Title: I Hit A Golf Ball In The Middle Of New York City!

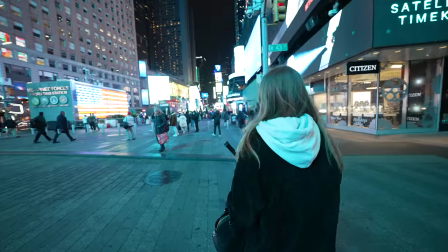So we're probably going to have to do this between like 1 a.m. to 3 a.m. at least. That's what we're thinking. There's so much going on. I'm pretty confused But I thought people were gonna be more concerned than we got a golf club, but no one no one really looks at anyone. So We're walking up to Times Square now We're gonna try to figure out the best spot to potentially shoot this trick shot.
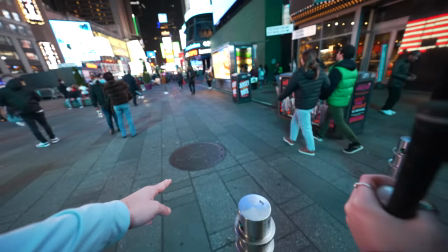I guess I feel like Lily right here is actually perfect up to there The problem is it's going to have to be like 3 a.m. Otherwise... Past midnight when the trunks close. Yeah, I feel like we've got to do it after dinner because then it dies down. And then that is going to be a good, good ad. So after going back and forth on a couple different spots of where I was going to be swinging this golf club, we picked one.
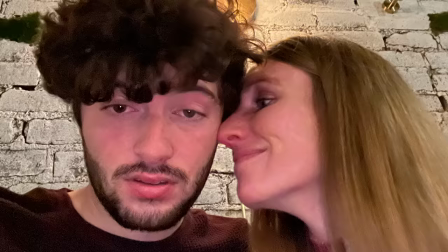After deciding, it was still only around 8.30, so we chilled out a little bit, grabbed some dinner, and then accidentally fell asleep, but luckily set our alarms for 12.30 a.m.
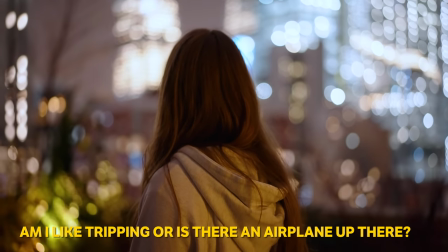Is I like tripping? Is there like an airplane on top of that? That looks like an airplane.
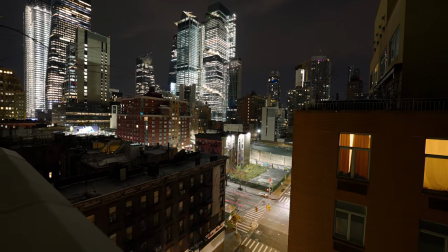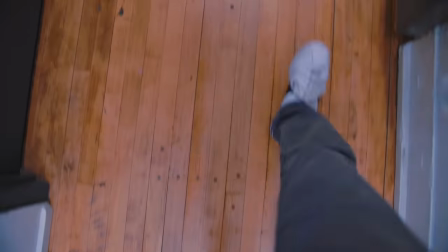As some of you guys know, I'm a huge fan of Casey Neistat. And until a couple of years ago when I visited New York to work on a video project, I'd only seen it through Casey's videos.
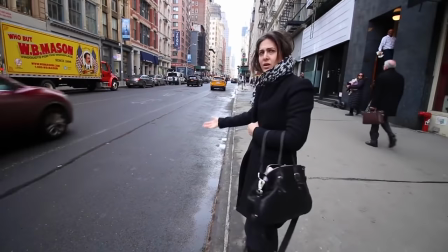And for those of you that haven't seen Casey's videos, a lot of the intro clips to his vlogs would be some crazy thing going on in New York.
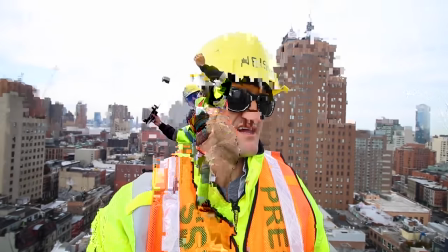And I always wondered how often does that stuff really actually happen?
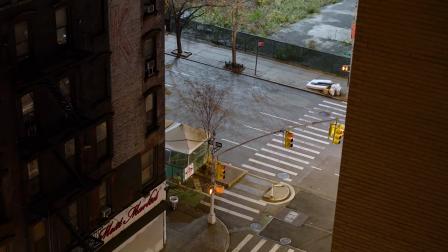And then you start walking through New York and you just feel a different energy and you see things that you really would see nowhere else on the planet.
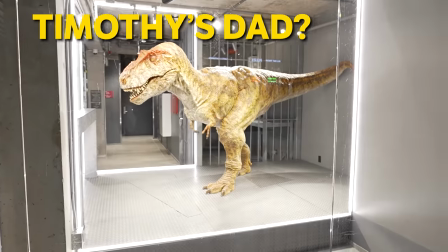Kelly and I walked down the street and we literally saw like a live-action dinosaur through a window like it's I don't know it's wild and if you haven't been I would definitely recommend at least checking out once in your life.
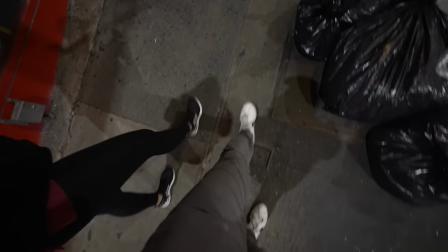It's constantly so crazy that while we were walking over there to get the shot I was a little worried that it still would be too busy at 1 a.m. in Times Square to get this done. Alright we made it back out to the streets it's currently 1 a.m. in New York and walking with a golf club. For some reason I'm nervous because I feel like the cops are gonna be there. I probably should not talk so loudly. Kelly also just woke up. Shout out to her for coming out with me at literally 1 a.m. She was like asleep and I was like can you come like film me please. I'm just hoping that there's not a whole lot of people in Times Square. I'm not doing anything bad but it's gonna look like I'm like trying to hit a golf ball in Times Square but that's not what's actually happening. If I don't commit a crime nothing can happen. I need to stop saying these things. I was gonna say if you feel like you're guilty you're gonna like look guilty and you're gonna attract that vibe. That's the problem. I just I feel guilty right now already. But like I'm not really doing anything wrong. But anyways, also the first vlog in this new lens It's super wide and I'm literally not even holding that far with my body. It's just like
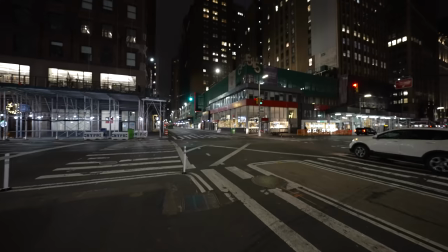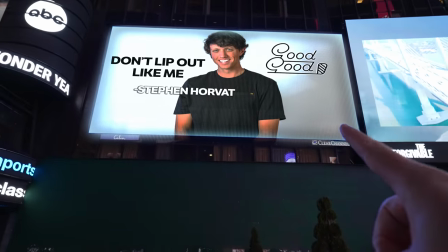All right, shout out to Grant up here put him on a billboard
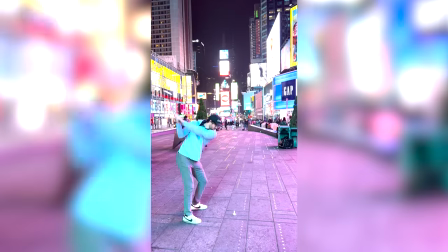We finally got to Times Square and it was time to film this thing It took a few takes and we had to wait a couple times for some people to walk by and clear because even though it was 1 a.m
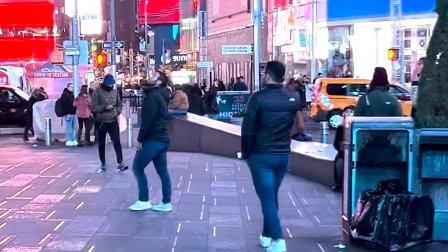It still was pretty busy, but luckily we chose to film in a spot where there weren't quite as many people Anytime you're adding visual effects to a scene It helps
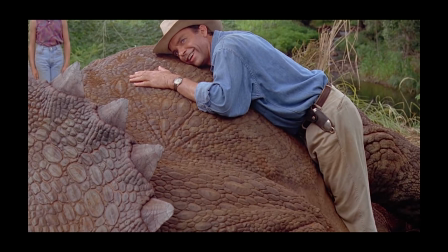to have something practical on set to kind of like sell the motion So I bought this driving range tee at the golf store
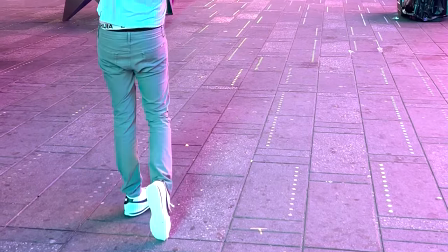So when I swung the club it would flip up and just add a little bit more realism to the scene Then all I had to do from
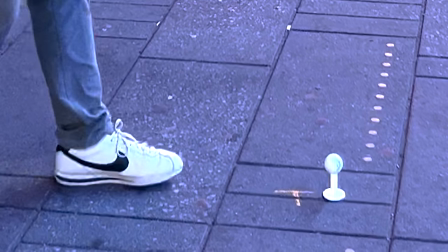there was set the ball in the tee so I could freeze frame it mask it out And then overlay it back on top when I'm actually
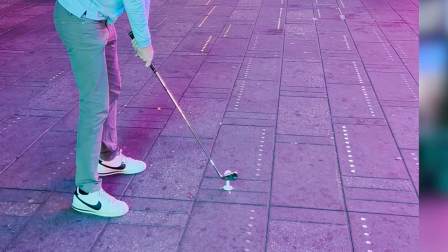swinging the golf club and hitting the tee I actually edited together two different versions of this shot I had one where the sign glitched out and one where it didn't I wasn't trying
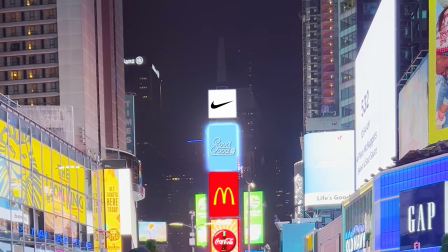to trick people this trick shot But I thought if it could maybe fool a couple people that'd be kind of cool And if the screen broke,
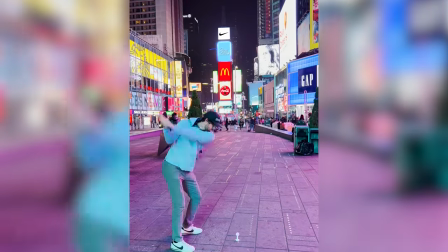I feel like it would obviously be fake But if I just kind of showed the ball flight I knew that the people that watch this channel saw it they would know that I do VFX and it wasn't real But I figured to the random person scrolling through Instagram if they came across it and maybe thought it was real It could potentially go more viral This is now a good time to plug if you want to go to Instagram and like the post and help me get out there a little bit Go to Instagram and go to at ColinRossVlogs, follow me, and go comment, wow, this is totally unsafe. I can't believe you would do something like this. Leave me a comment, something like that. Hopefully you guys enjoyed. If you did, subscribe. The button is right here. I don't know. Maybe in the future I can do stuff like hitting a ball in the Grand Canyon or hitting a ball. I don't know. I feel like there's just, with VFX, there's some cool, interesting concepts that I could do. If you click the subscribe button, it helps feed my hamster.